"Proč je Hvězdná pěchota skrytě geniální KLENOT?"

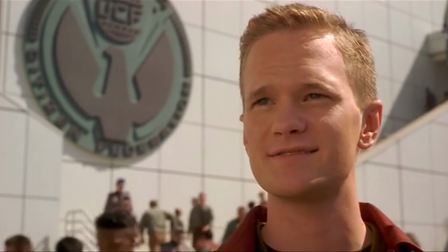8:10 Jediný, na koho se to podle mě nevztahuje, postava Neila Patricka Harrise, který je trochu chytřejší postava, ale v podstatě je zlý,
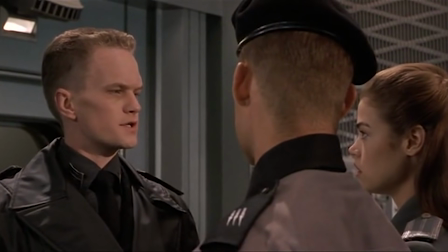8:17 vypočítavý a chladnokrevný. Vystupuje v kostýmu, co z něj dělá prakticky SS nácka a je vypočítavý.
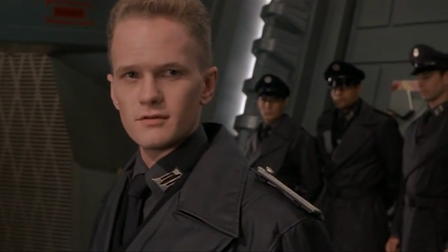8:24 Dokáže s klidem říct, že se obětuje takový počet lidí, jen aby zjistili určitý informace o nepříteli.
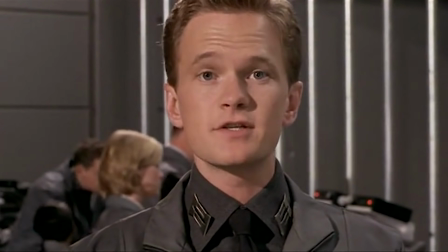8:31 Tohle vše je demonstrováno velmi brzy ve filmu.
Podívejte se na to, vidíte?
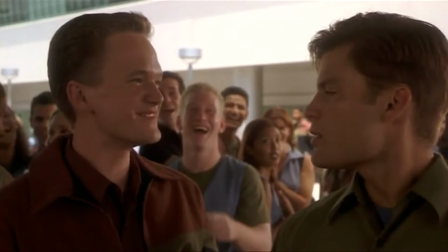8:38 35% dámy a pánové, velký číslo. Karle.
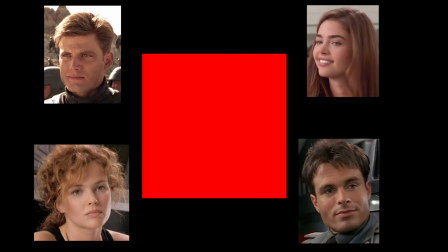8:41 Teď je ještě třeba se dostat k milostnému čtverci, což je další depresivní součást filmu, i když je to podané ve stylu pubertálních levných romantiáren.
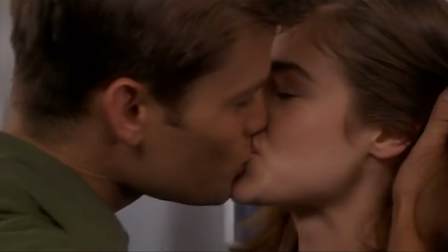8:49 Rico je zamilovaný do Carmen, ale hlavně skrze povrchní záležitosti.
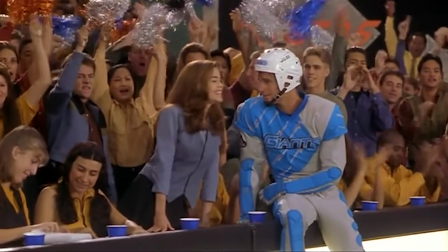8:54 Převážně z důvodu, že je to taková koketka, která je prostě populární a sexy,
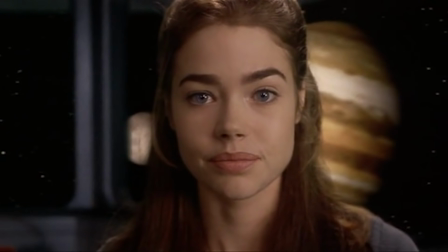8:59 jenomže Carmen je sobecká a kariérní, takže kvůli svým ambicím odkopne Rica, i když ona je jediný důvod, proč se přidal k armádě.
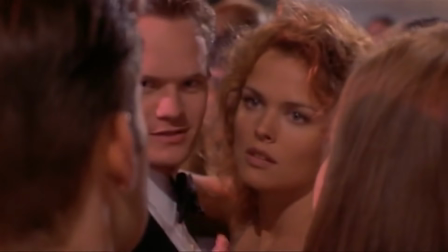9:08 Potom tu je Dis, která je celou dobu zamilovaná do Rica až po sedle.
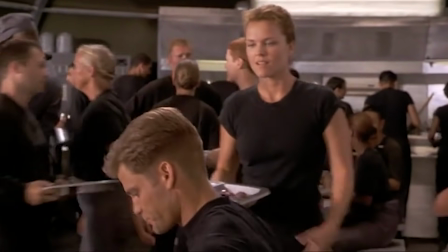9:12 Ona také narukovala jen, aby mohla následovat Rica.
Myslíš si, že jsem tu kvůli tobě?
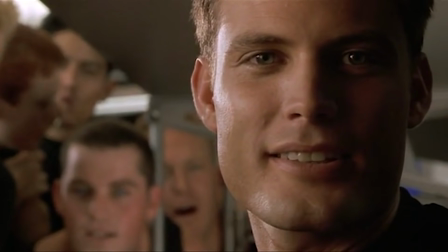9:18 A ne snad?
Rico o ní ale nemá zájem, je mu to úplně jedno a pořád myslí jen na Carmen.
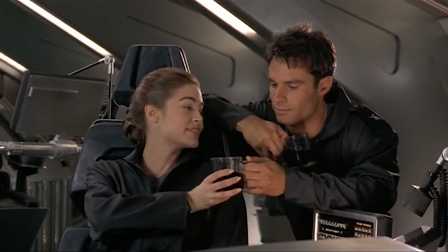9:27 Pak se to celé ale překroutí. Carmen se totiž zamiluje do velitele lodi.
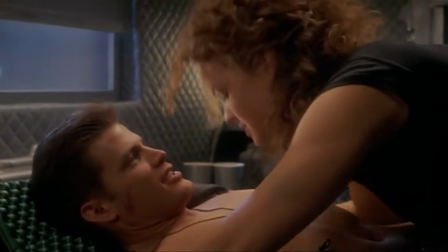9:32 Rico stále miluje Carmen, Dis miluje Rica, jenomže nakonec je Dis brutálně zabita.
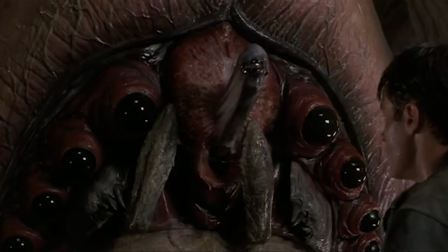9:42 Velitel je také dost nechutně zabit tím, že mu je vycucaný mozek.
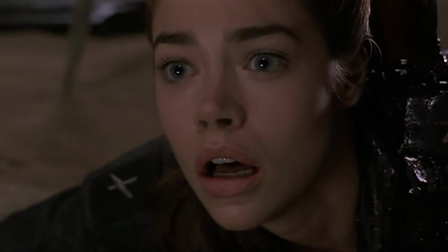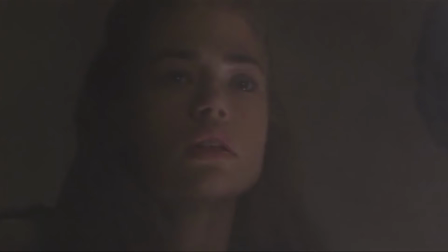9:53 Potom jde Rico zachránit Carmen a následně můžeme vidět uvědomění Carmen, že muž, kterého milovala, je mrtvý.
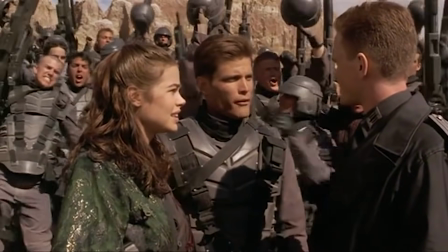10:00 Obě spřízněné lásky těchto postav zemřely.
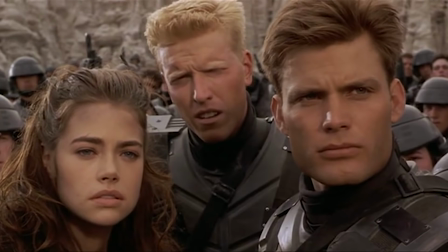10:03 Zůstal tedy akorát tento povrchní, nudný, plochý pár, dva prázdní, bezduchý lidé.
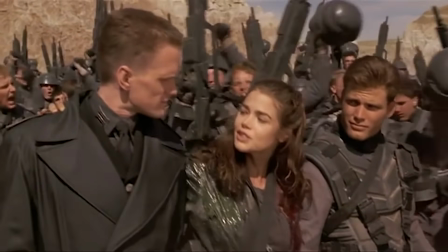10:10 A potom tu je tento geniální záběr,
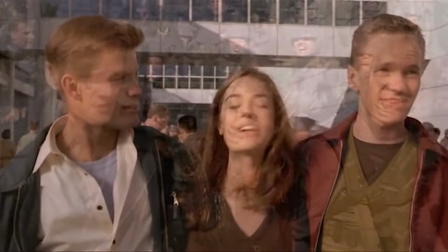10:12 kdy jsou oba dva po boku Neila Patricka Harrise v náckovské uniformě a je to callback na záběr ze začátku filmu, kdy si slíbili, že budou navždy přátelé.
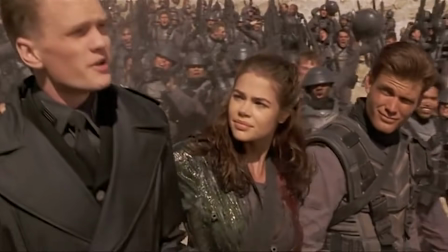10:21 A nakonec jsou v tomto hrozném světě a této odporné a příšerné společnosti.
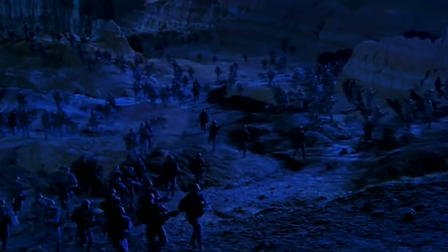10:27 Možná, že důvod, proč spousta lidí brala tento film moc vážně, je ten,
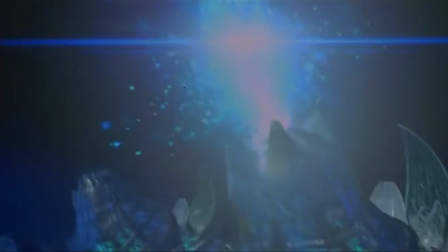10:31 že hlavně druhá půlka filmu působí jako typický film, který má i klišoidní příběh s levnou romancí.
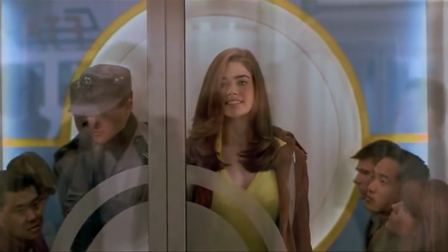10:37 Působí to více jako reálný film než satira, ale tyhle rozhodnutí jsou všechny záměrné kreativní volby, proto aby Hvězdná pěchota lépe fungovala.
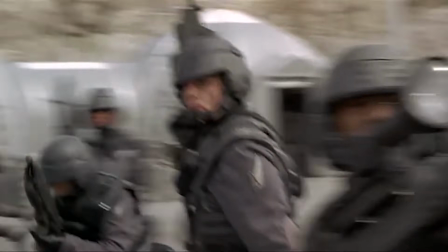10:47 I kdybych změnil pohled tak trošku na Hvězdnou pěchotu a koukal na to jako na obyčejný sci-fi akční blockbuster,
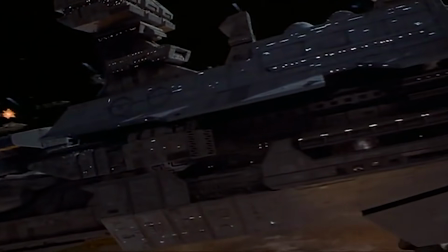10:53 tak je to pořád minimálně solidní film s hromadou efektů, které vypadají i dnes skvěle.
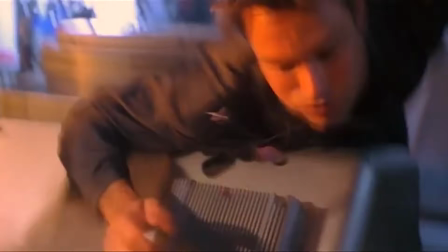10:58 Kombinace digitálních triků, reálných setů a modelů z toho dělá film, který i po letech drží s některými čistě digitálními filmy současnosti.
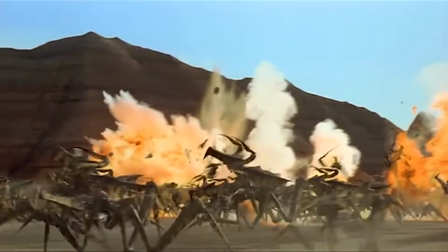11:06 Jediný, co z pohledu filmařiny se tomu dá vytknout, jsou ty nezajímavé,
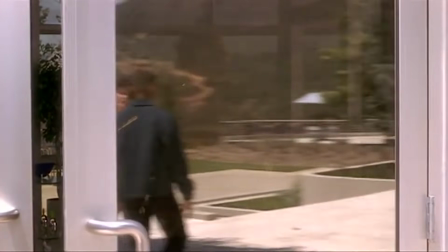11:11 jednoduché a čisté nasvícené scény s našema postavama, obzvlášť první půlce filmu.
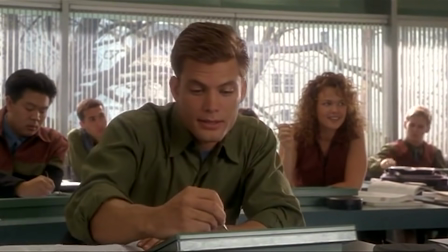11:17 Ale je to tak udělané schválně, aby to působilo jako levná TV show.
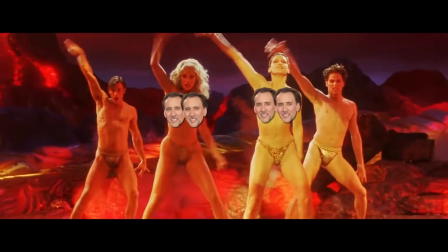11:22 Paul Verhoeven má totiž jinak vždy super vypadající filmy a kdyby tohle udělali temnější,
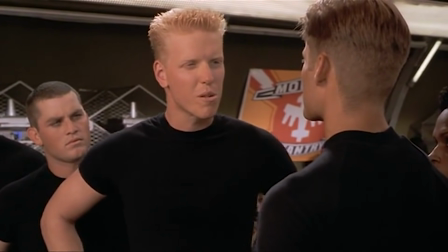11:29 opoužívanější a drsnější, tak to nesplní ten svůj účel. Kdyby to udělali totiž standardním způsobem, pak by to způsobilo,
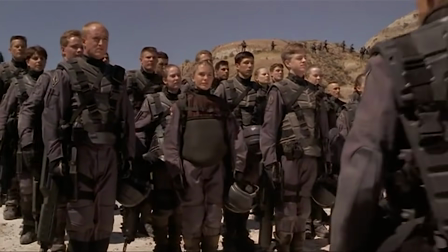11:37 že by ten film vypadal, že selhává ve snaze být dramatický a brát se vážně.
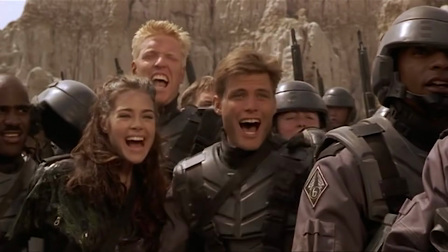11:42 Když konec tohoto filmu působí šťastně, tak je to jen povrchově.
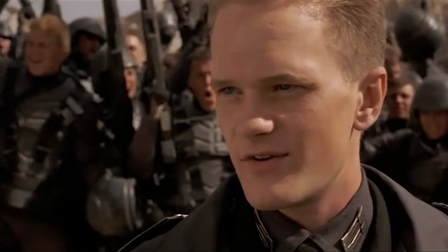11:47 Naši hrdinové jsou sice opět spolu, vyhrávají, usmívají se a všichni okolo jásají, jenomže to všechno se děje ze špatných důvodů.
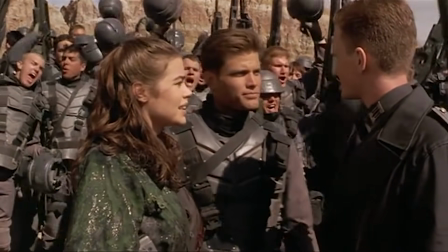11:56 Někdo by mohl namítnout, že hlavní hrdina na konci získá holku, kterou celou dobu chtěl a proto je to šťastný konec,
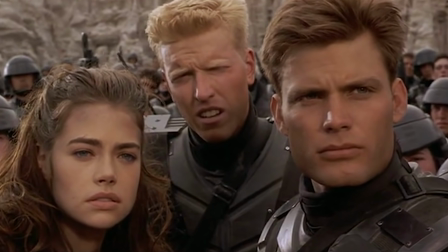12:02 jenomže vy víte, že on už ji doopravdy nechce a ona taky nechce být s ním,
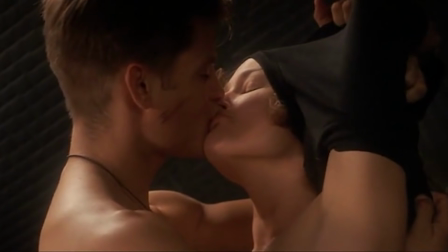12:07 jenom už jim nezbyl nikdo jiný. Jeho pravá láska byla Diz, žena, která ho doopravdy milovala.
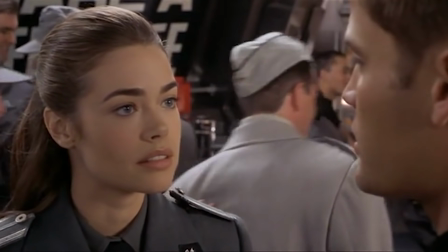12:14 Carmen ho doopravdy nemiluje a on pravděpodobně nemiluje ji.